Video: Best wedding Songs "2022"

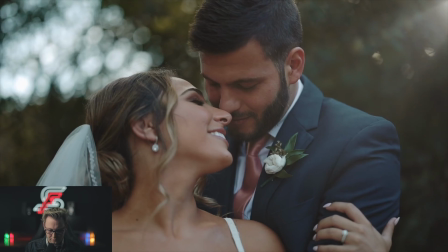4:08 And my final vow is just that life is too short to love you in one, so I promise to live for you in the next.
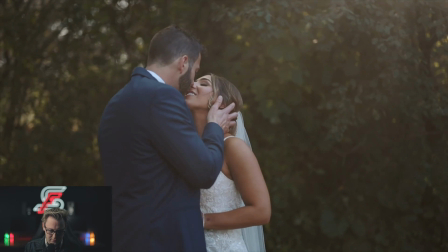4:13 And you can see the music is building. Getting shots of the couple here with that nice bokeh in the background.
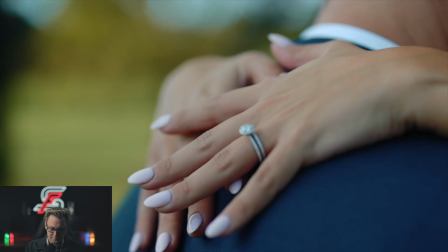4:22 I love that shot there. Cinematic, getting the ring, the sunset.
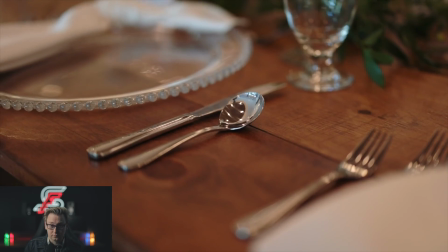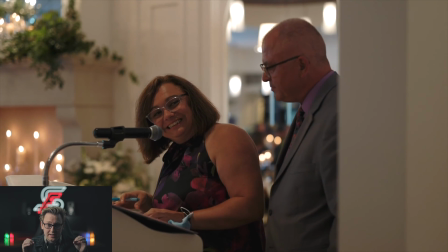4:36 There's your wide angle shots that I like to do. I like to get wide angle shots only when the place is empty.
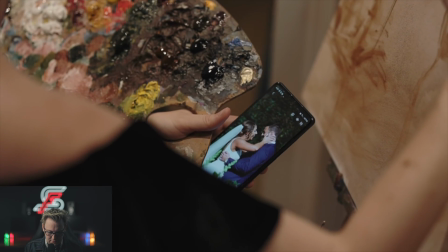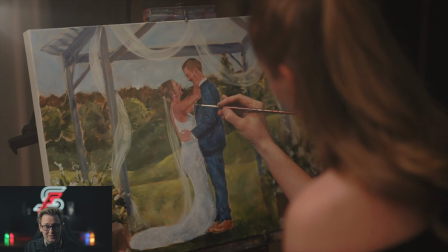4:48 That was pretty cool too, getting the painting done like that live. She does a great job.
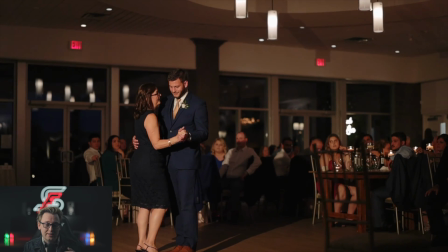4:57 So that light in the background there is actually the Aperture 60X, in case anyone wants to know.
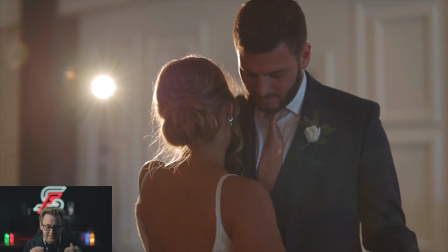5:04 And that thing goes plenty bright, and it's a really good way to add to a nice cinematic soft touch to your videos.
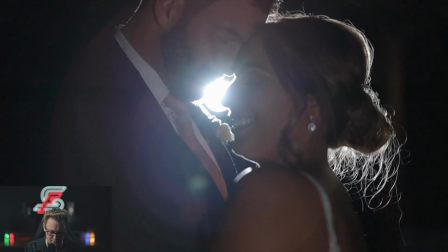And that's basically it for that video. I hope you enjoyed that video. We're going to move on to number 2, which is called Wouldn't Miss It for the World. Now this song is by a band called Chapters, and I hope you enjoyed this video.
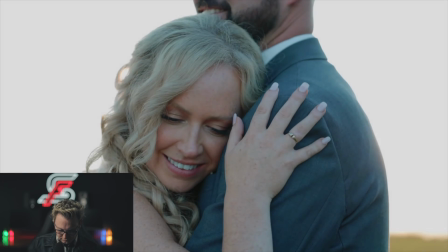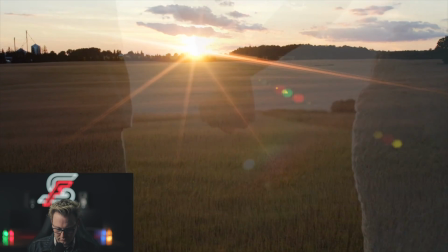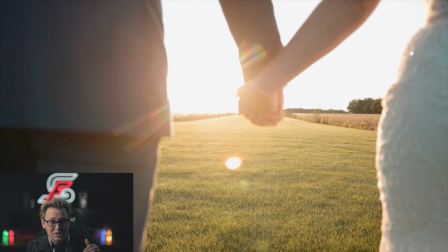5:40 So that was a nice little cinematic touch right there where the sun is coming down,
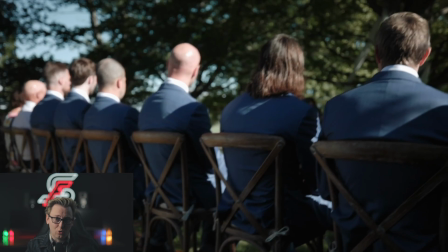5:45 and then I transitioned it to where they're holding hands, where the sun kind of meets.
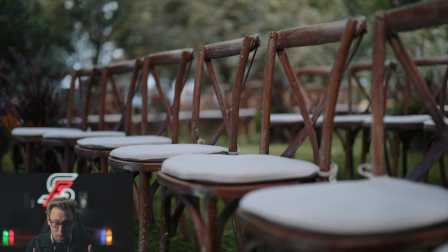5:50 You want to give teasers like this, again, like I said, where the place is empty, showing the hard work of all the setup.
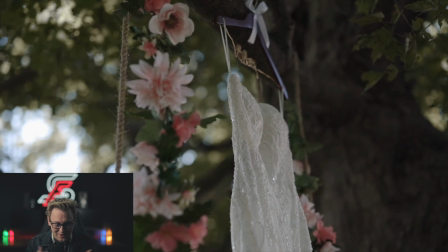5:57 You got the chickens there as well. It was a farm, so they wanted that on there. And that looks really good for the vibe that they were going for.
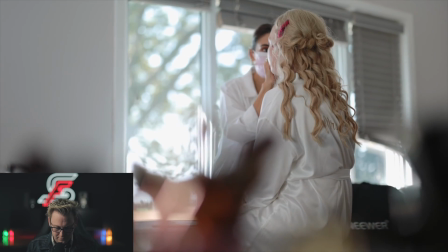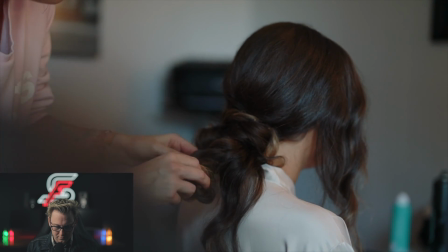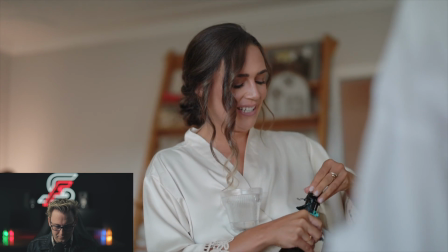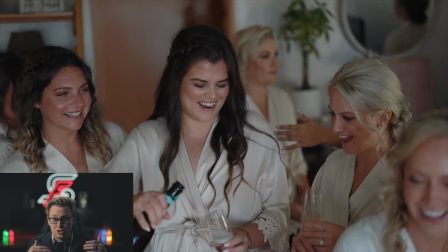6:21 Getting some voiceover so that way you can show context of what's happening through the day.
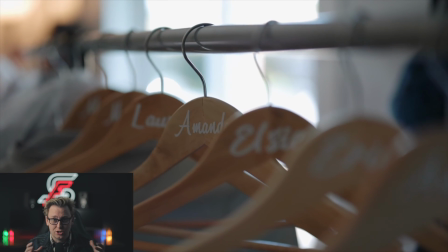6:26 The bridesmaids kind of just talking right there.
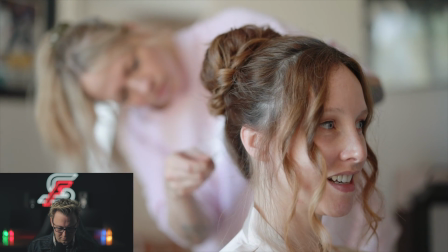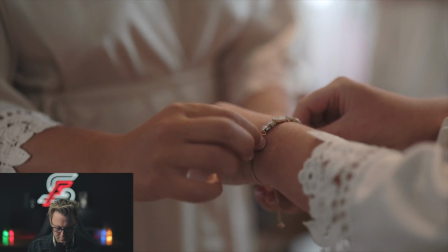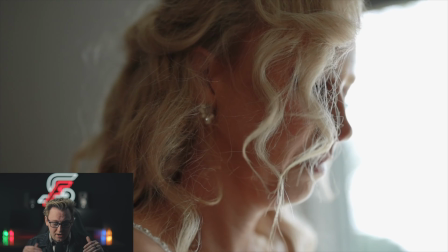6:43 Showing the bride, but not showing all of her,
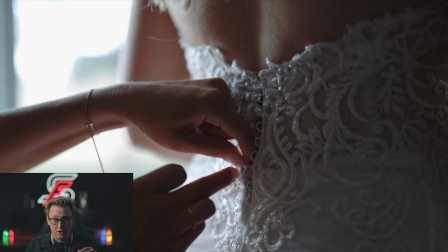6:46 just showing some of the nice little touches of her hair and basically doing up her dress and all that things like that.
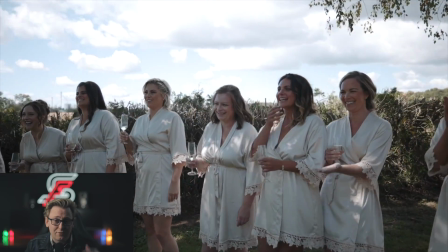6:54 That looks really good on video as well. Now for this part right here, I wish I would have put the microphone, like a shotgun microphone on,
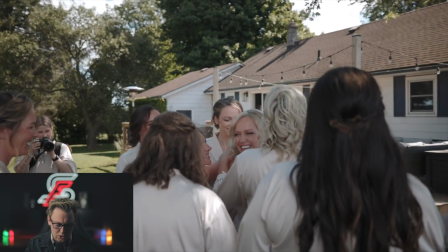7:02 but I put a lapel on one person, and you can kind of tell because you can hear her above everyone else.
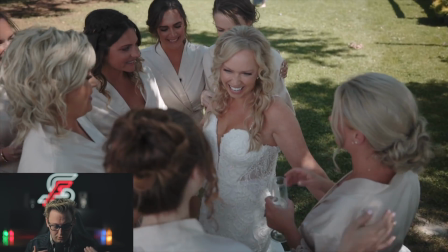7:07 So what you want to do is definitely put a shotgun microphone on your camera.
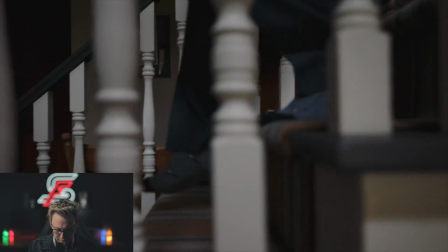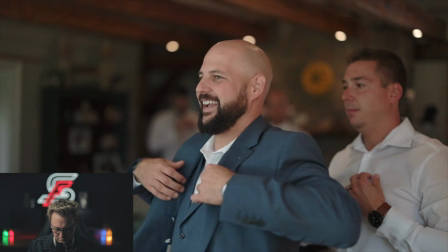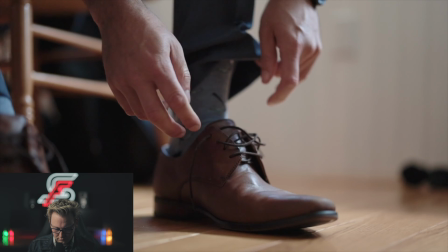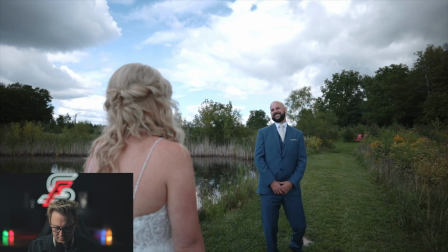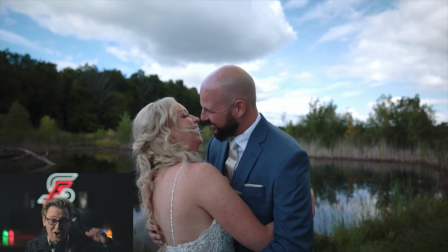7:46 I didn't know if we were Dying down the music there,
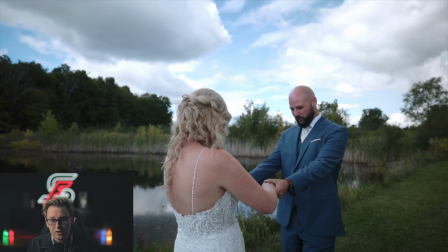7:50 getting them talking for the first look with the music kind of just softly in the background.
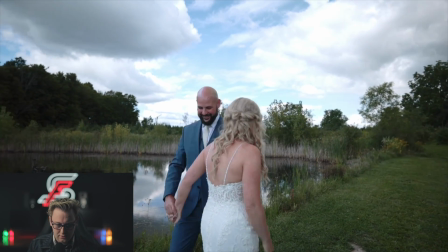7:56 Definitely a nice touch.
Good, babe.
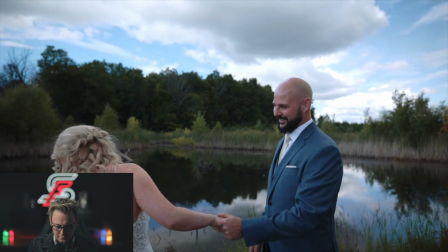8:03 Now that.
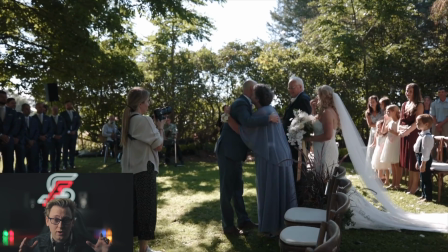8:08 And then this is where you want to do like the wider angle shots.